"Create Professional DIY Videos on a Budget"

Welcome to the practical part of making your videos. In this, I'm going to teach you how to shoot and edit your video content consistently by yourself without spending a ton of money on fancy equipment or videographers. Life's good when you have somebody who knows what they're doing in video production shooting your videos, though most of the time that requires money, a lot of time, or maybe even a bit of sweet talking.
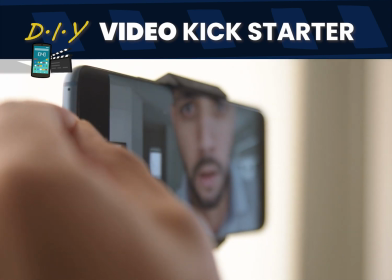22s
I'll be teaching you how to shoot your videos by yourself for your business when you're at home or in your office. Or in your home office, or is your office now your home? Anyway, I'll show you how to shoot your videos on your phone that look like this.
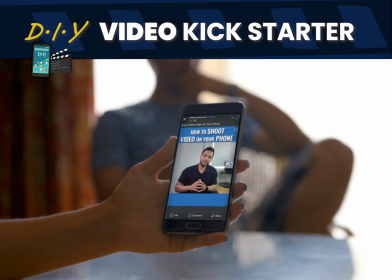37s
We'll be using the front-facing camera for most of it. Although the quality of the rear camera is better, I believe the front-facing camera has enough quality for the videos that we're making to get the result that we're after.
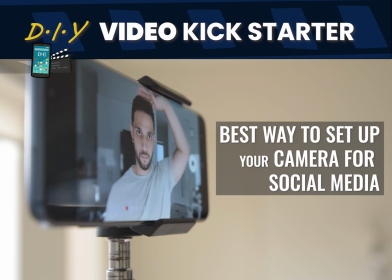49s
I'll teach you the best way to set up your smartphone camera to use for social media that's quick and easy.
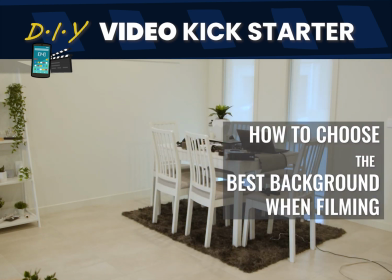54s
How to choose the best background at home, how to get the best lighting at home even when you have large windows around you,
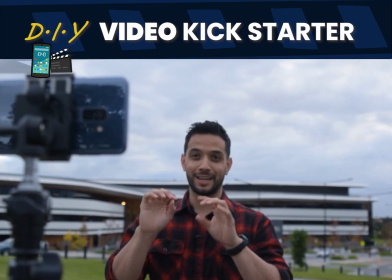60s
how to get the best sounding audio when you're shooting in noisy environments, how to edit your videos for social media so you're not spending hours on your laptop,
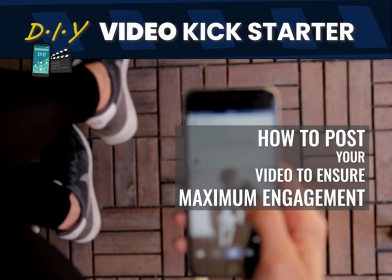69s
and also the best way to post your video on social media to ensure that you get maximum engagement. So buckle in and let's get creative.
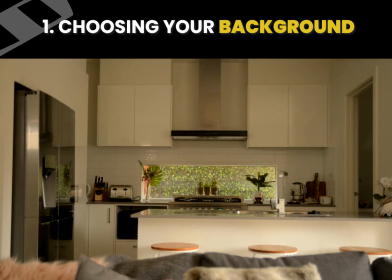79s
When filming inside your living room during the day, we want to choose the most flattering and least distracting background for you to use.
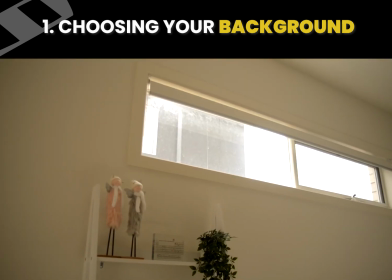87s
We also want to make use of any natural light coming through the windows to our advantage.
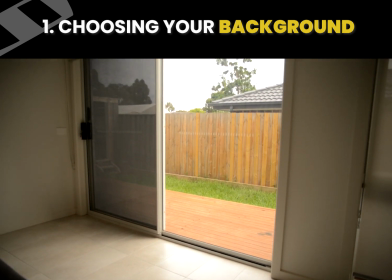92s
This will save us time setting up any unnecessary lighting.
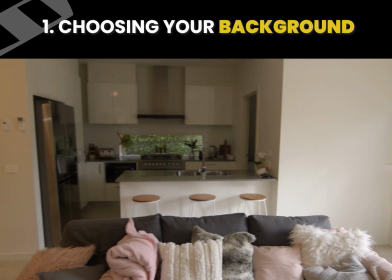96s
Generally, the best option will be the background that is directly opposite any large windows, though this will vary from room to room.
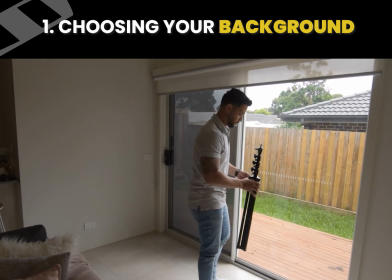103s
Ensure that we have our camera pointing away from any large windows to avoid any silhouette effect on your camera.
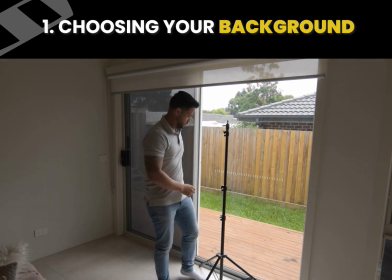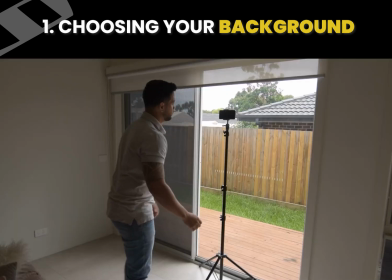117s
We then want to stand facing towards the window so that the natural light is hitting our face, not our back.
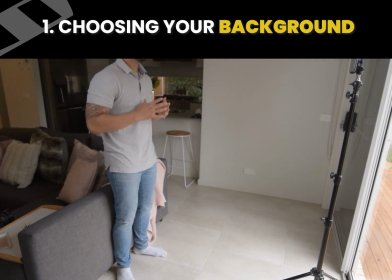126s
Set up your tripod at least 1 meter from the window and stand approximately 1 meter in front of your camera.
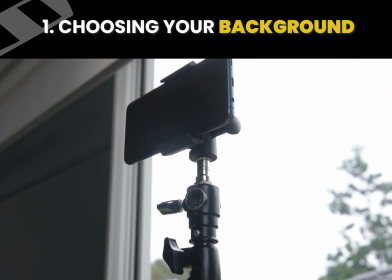137s
I'm using a light stand as a tripod and a Joby grip mount attached to it, which allows me to switch between horizontal and vertical video fast.
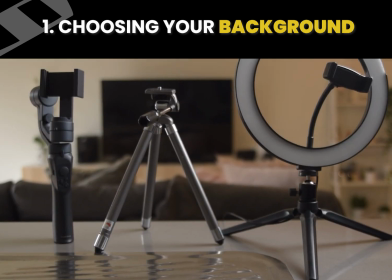146s
You can use a regular camera tripod or any tripod that holds a phone, or use books,
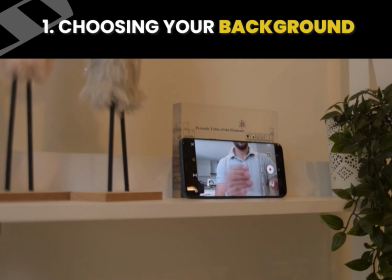153s
chairs, a TV cabinet, or anything that has height to mount your camera and stabilize it if you don't have any tripod at all.
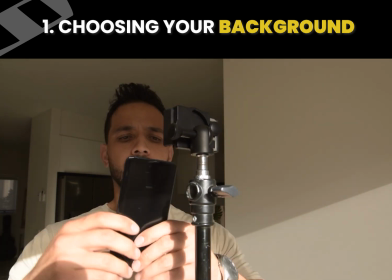161s
Although I do recommend purchasing and using a tripod as it makes shooting your videos a whole lot easier and faster.
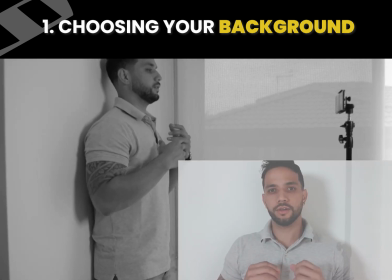168s
Ensure you are standing as far away as possible from the wall behind you.
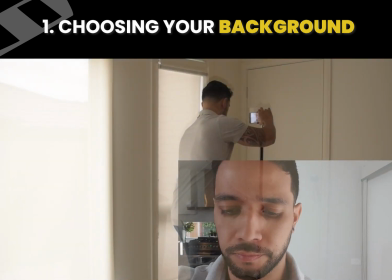173s
Whether you're using a smartphone or DSLR camera, the same principle applies here.
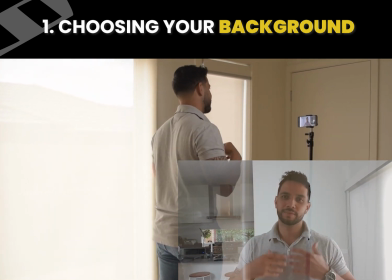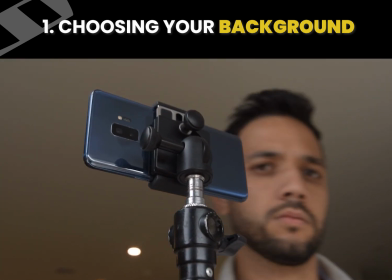185s
In this video, we will shoot horizontally and use the front-facing camera.
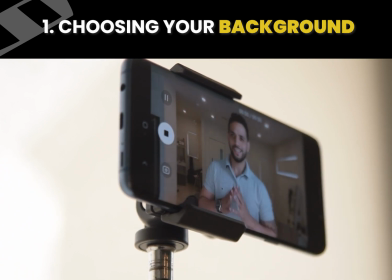189s
If you have a second person who can help, use the back camera as it produces a better video quality because it has a higher resolution camera, though the selfie cam will do just fine for this content.
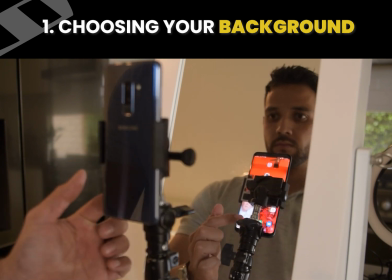201s
If you want to use the back camera and you're shooting by yourself, use a mirror to view your phone or simply test and record it until you get it right.
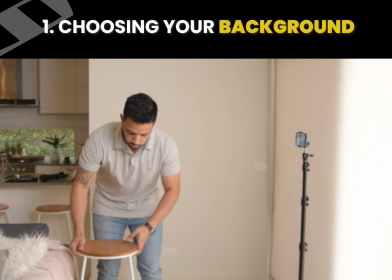212s
Do we sit or stand? Well, it depends on what you're talking about in your video.
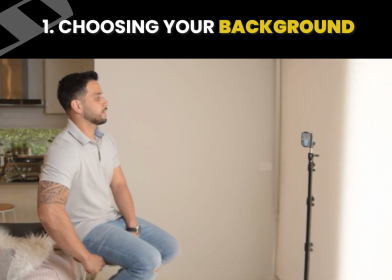217s
I generally prefer to be standing as I have more energy to project, though if we're talking about deeper emotional topics, sitting may be better.
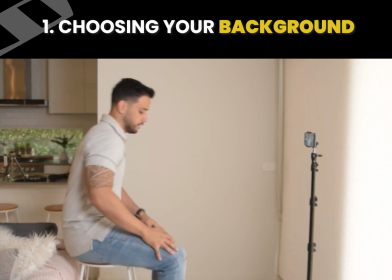226s
Having said that, I believe a variation of both throughout your videos is fine.
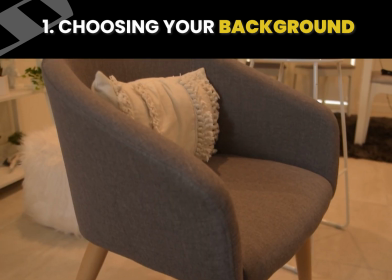230s
If you are sitting, try to use a chair that has a low backing so that it doesn't clutter your shot.
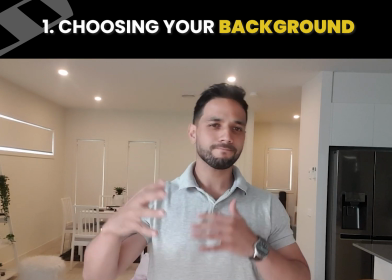237s
Use your hands to help express and convey what you're saying, as it's another form of communication and it will help the viewer engage with your video.
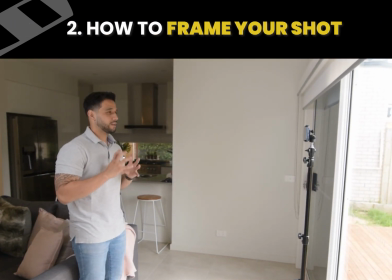247s
When creating content for social media, we generally want to have a subject center in the frame.
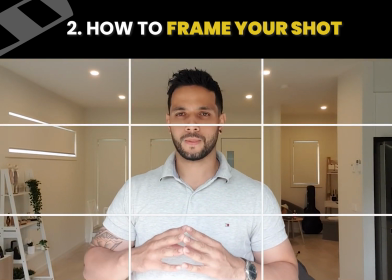252s
This can change from time to time, but for now, we'll stick with the center.
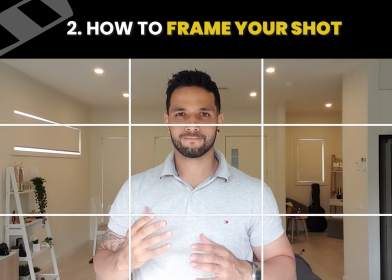256s
For this, we will shoot a medium close-up, where we're framing just above the stomach and just over the head. The area just above the head is called headroom.
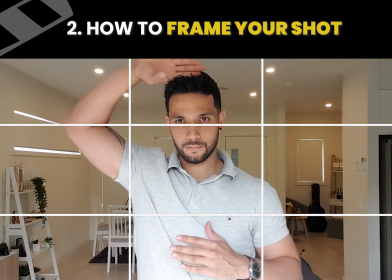267s
Always leave a bit of a gap, approximately 3 to 4 fingers width between your head and the top of the frame.
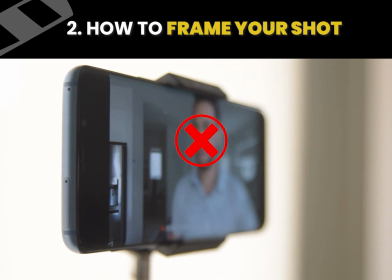274s
When using a phone and shooting selfie mode, don't look at yourself, look at the lens.
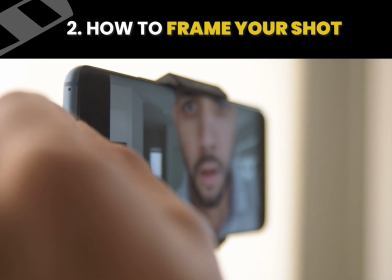280s
Put a little yellow sticker there if it'll help you.
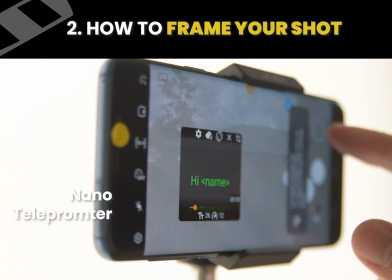287s
If you're using a teleprompter app on your phone, such as Nano Teleprompter, move the speech box as close to the camera lens as possible.
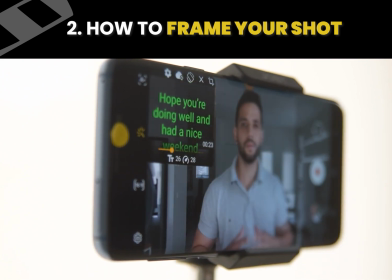When it comes to backgrounds, less is more. Remove anything that shouldn't be there.
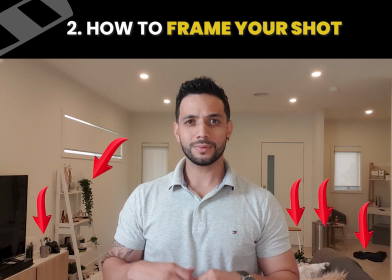306s
Declutter any tabletops or desks, remove rubbish bins, remove loose jumpers.
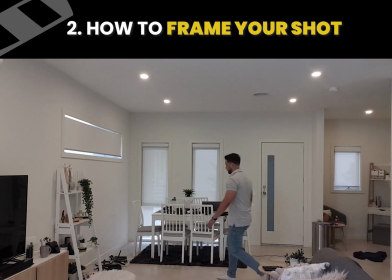311s
I generally have a rule that if something in the background stands out for the wrong reasons, I have to remove it.
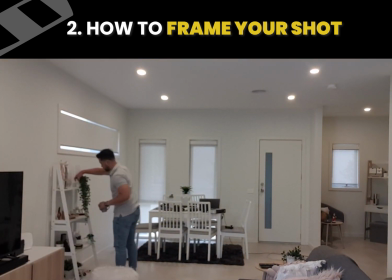317s
Be it an item, a piece of furniture, a painting on the wall, if it's distracting from the main focus point of the video, which is you, remove it.
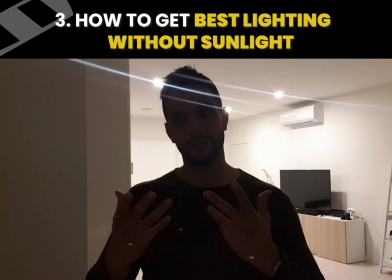325s
If your face is too dark in the video and natural lighting isn't an option, you will need to use additional lighting.
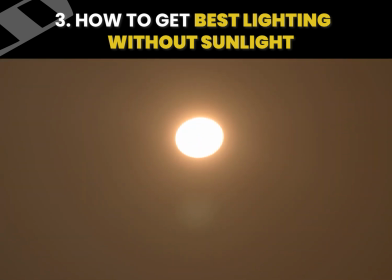332s
I generally avoid using the house lights as they're positioned directly above you and cast unpleasant shadows on your face.
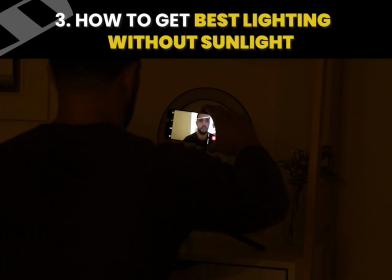340s
Instead, you can shine a simple LED ring light or a desk lamp directly at you.
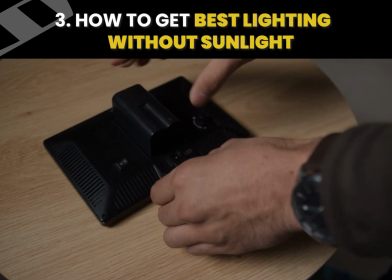346s
Alternatively, you can purchase small LED lighting between $50 to $100 and mount it on a small light tripod.
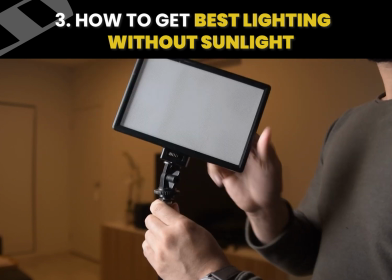354s
This is a very effective method to enhance your lighting.
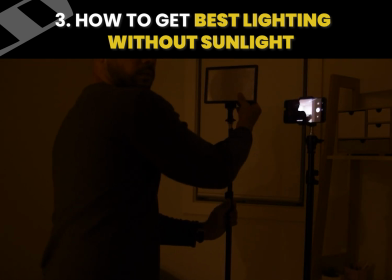If you have a second light and would like to use it, you can set up a backlight,
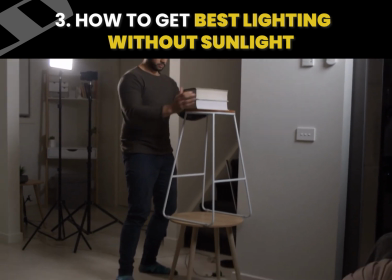368s
which is a light that is behind you and off to the side, which is pointed at your shoulders and head area,
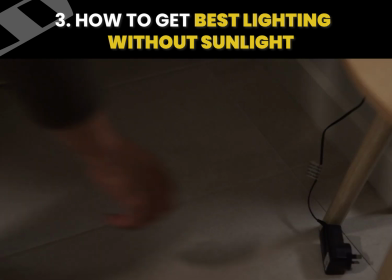374s
creating a subtle back glow. Make sure you turn off any existing house lights.
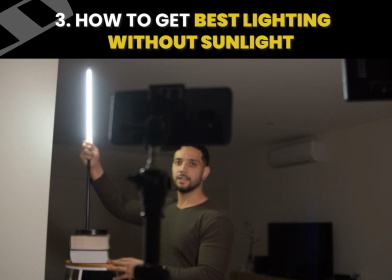379s
This enhances the separation effect even more. For this, you can use any available lights around the house.
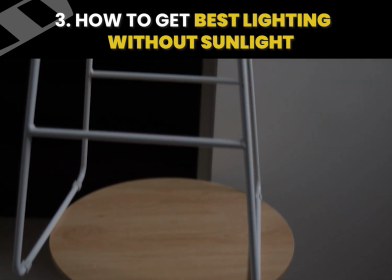385s
Feel free to mount it on any chairs or tables in order to achieve the height that you want.
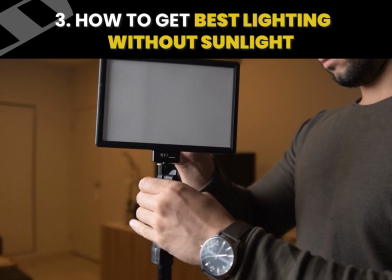391s
Although I do recommend using specific LED lights which are easy to set up and function.
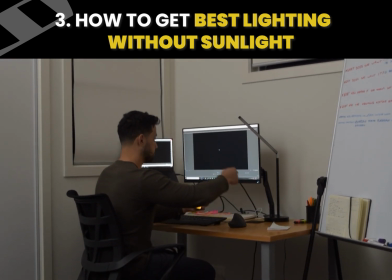398s
If you're at your desk and you're inspired to shoot a quick video and natural lighting isn't available,
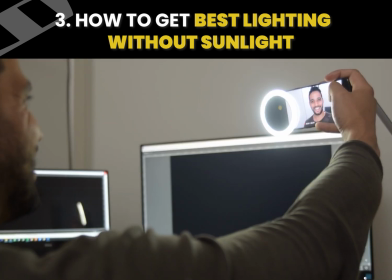403s
feel free to use a simple phone ring light or use any desk lamps as a source of additional lighting.
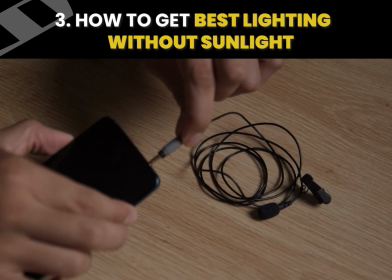410s
Once you're happy with your lighting, let's ensure you have some good sounding audio. Having good audio in your video is crucial to increasing the engagement of your video across social media.
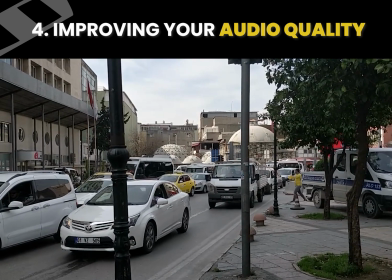423s
There's nothing worse than a noisy background
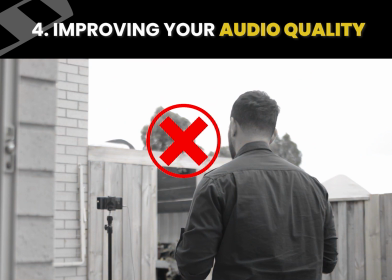428s
or simply not being able to hear the main dialogue properly.
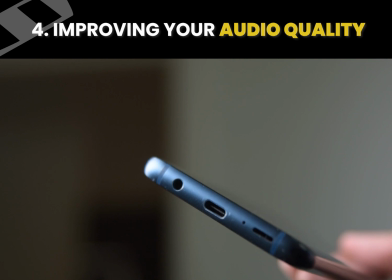432s
Using the internal microphone on your smartphone generally works in a home or office environment.
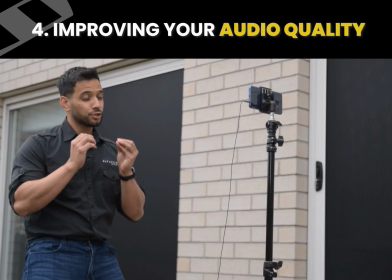438s
Though, if you're wanting to increase the overall quality of the audio, here are a few simple things you can do.
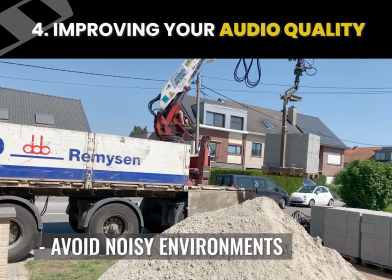444s
Firstly, avoid filming in noisy environments. The internal microphone of your camera is very sensitive and can pick up almost anything surrounding you,
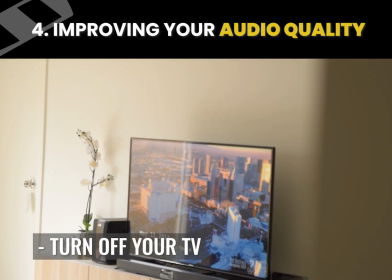452s
so ensure the TV in the background is off, or at least on mute. There are no background conversations.
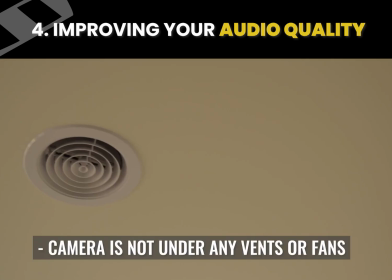458s
You're well away from any noisy traffic. The camera isn't positioned directly under any vents or fans blowing air.
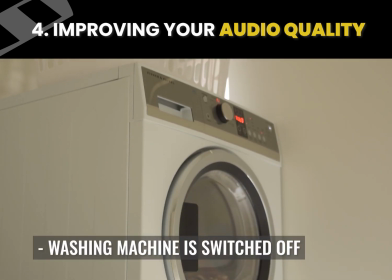466s
This creates a windy, muffled effect. Your washing machine isn't running in the background close to where you're filming, or your dishwasher for that matter.
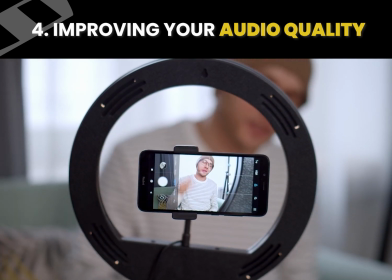475s
Your voice and what you're doing should be the only thing making noise whilst you're filming and making a video.
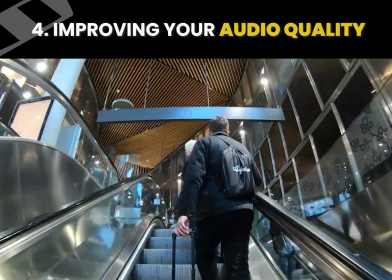481s
So what happens when you're in environments where you can't control these factors and you want to get good audio?
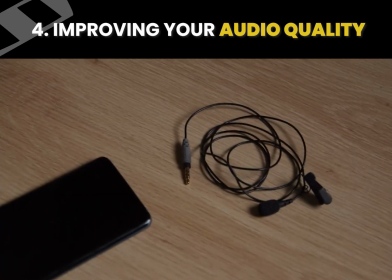487s
Well, use an external microphone.